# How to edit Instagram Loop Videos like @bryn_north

you see that kind of already set off the tone because seamless cuts and the seamless music repeat itself after you figure out the loop point you're gonna start thinking how you're gonna fill in the rest of the gaps of the video so my biggest advice is that start working on the clips before and after the beginning and the end of the clip i'm not sure that makes sense but i'm going to show you what it means so when we play back the beginning of
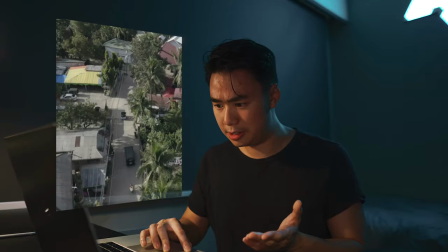[4:25]
the clip this is actually my friend leaving town calling a taxi taxi leaving about to jump on the boat trip and
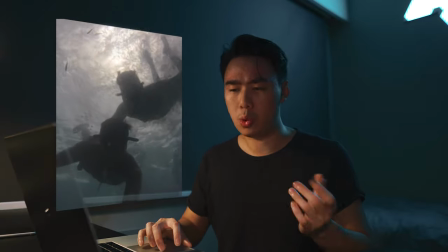[4:33]
that's how the adventure begins so when we look back to the ending
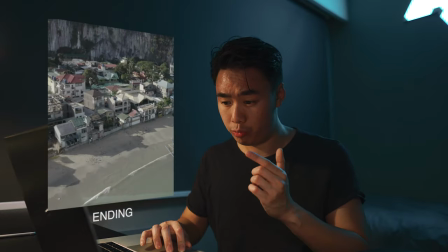[4:37]
part which is my friend matt leaving the hotel again so that's actually well kind of similar to the first cut and I've got to think what is he doing before he leaves the hotel so my thing is actually how the
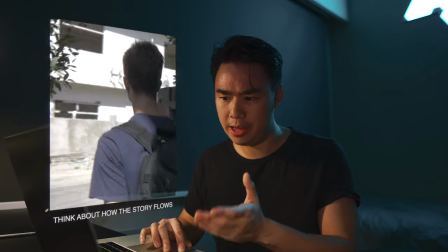[4:50]
boat trip actually ends so leading back into the town and him leaving the hotel again so it's actually like a cycle so keep in mind like
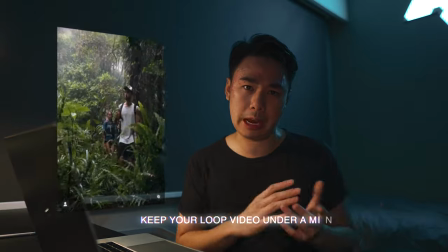[4:59]
making these loops you have to keep it under a minute because of Instagram's doesn't allow any video more than a minute except from IGTV I recommend the
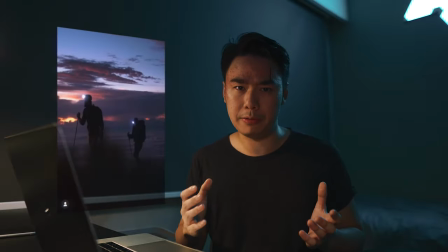[5:08]
shorter the video is actually better as more engaging for audience especially if you pack in such an interesting story in such a short amount of time you need for a treat so things to be considered while filling the gaps is
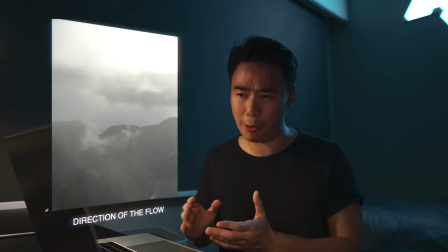[5:22]
that you need to think about the direction of the flow because if
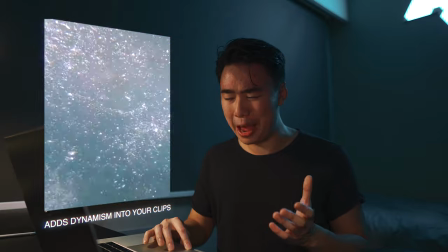[5:26]
you use the same direction of the flow that's going to be adding more movement and dynamism into your clip and once you figure out the whole story and fill all the gaps and now is to actually an optional thing now and is to add some design and having a consistent color grading and by adding sound design it actually adds so much more depth into your video so having a
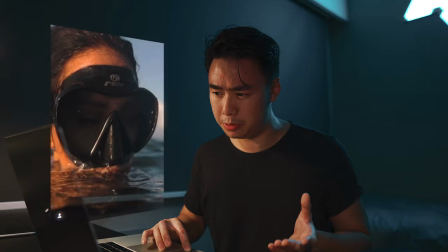[5:49]
consistent grading is really important as well because it keeps your viewers in touch with the video and not causing any sort of distractions so let me just show you without sound
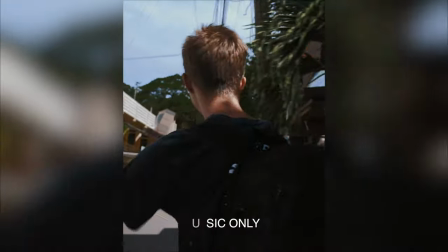[6:00]
design and with sound design so
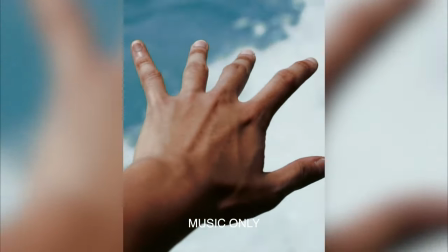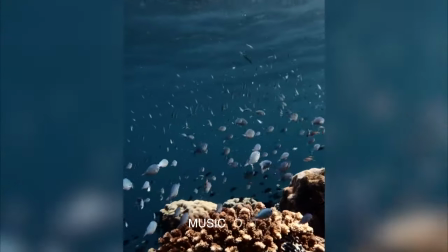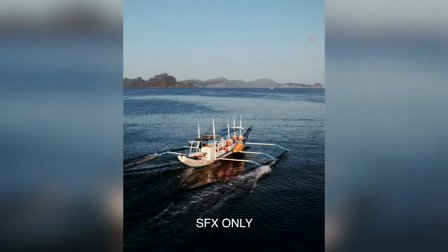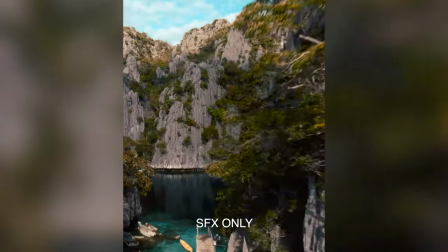you're probably asking me um hugo where do you get your sound design from so for this video i actually used the essential flow sound pack from brandoff
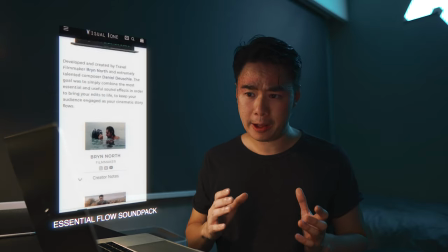[6:42]
and i highly recommend if you're looking for a good sound pack for a good price in the market right now honestly you won't be able to
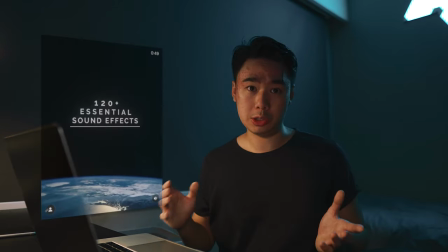[6:50]
find a better sound pack at this price point and i've used some the lens distortion sound pack which i still recommend but it's really expensive and honestly the essential flow is actually a better value and a better quality pack for just $69 so it's really worth it.
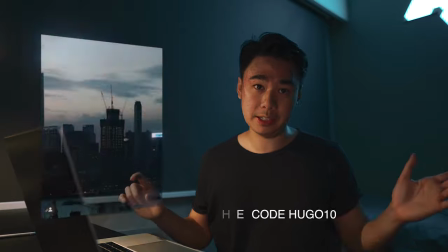[7:08]
I would definitely leave the link below for the sound pack and also you can get a 10% discount with Hugo 10 and I actually spent so much time color
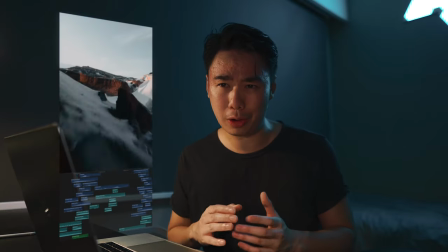[7:16]
grading and adding sound design for these videos because it just make it the whole process even more seamless than already is and the
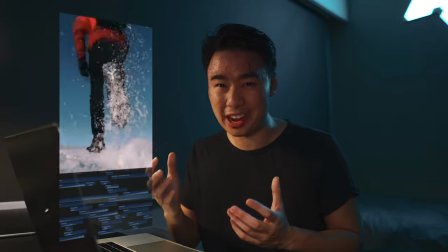[7:24]
viewers are going to be very impressed by the stuff they hear and visualize at the same time so you got to think about how you deliver the feeling
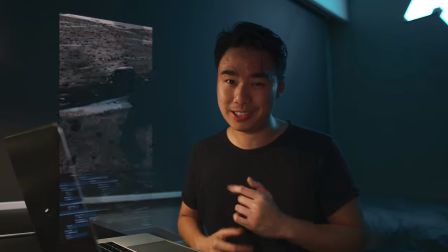[7:31]
to your viewers by making a short look video like this so after you spend the time getting sound design color grading and all the cuts
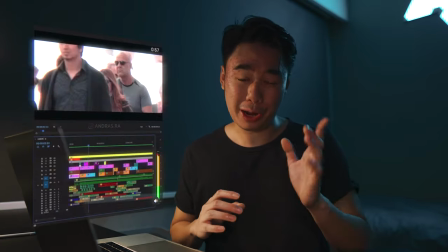[7:40]
right and make some sort of transitions but I don't recommend adding too much transitions because that might cause a
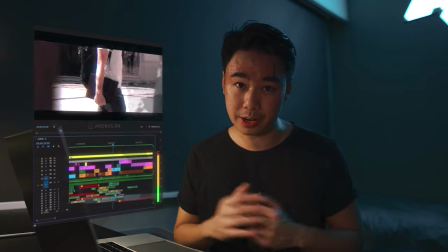[7:47]
little bit of distractions so keeping maybe three or four is good enough so now I'm gonna show you the end product of this video
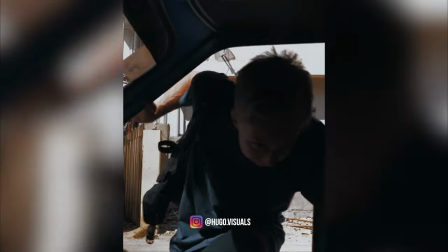[7:57] I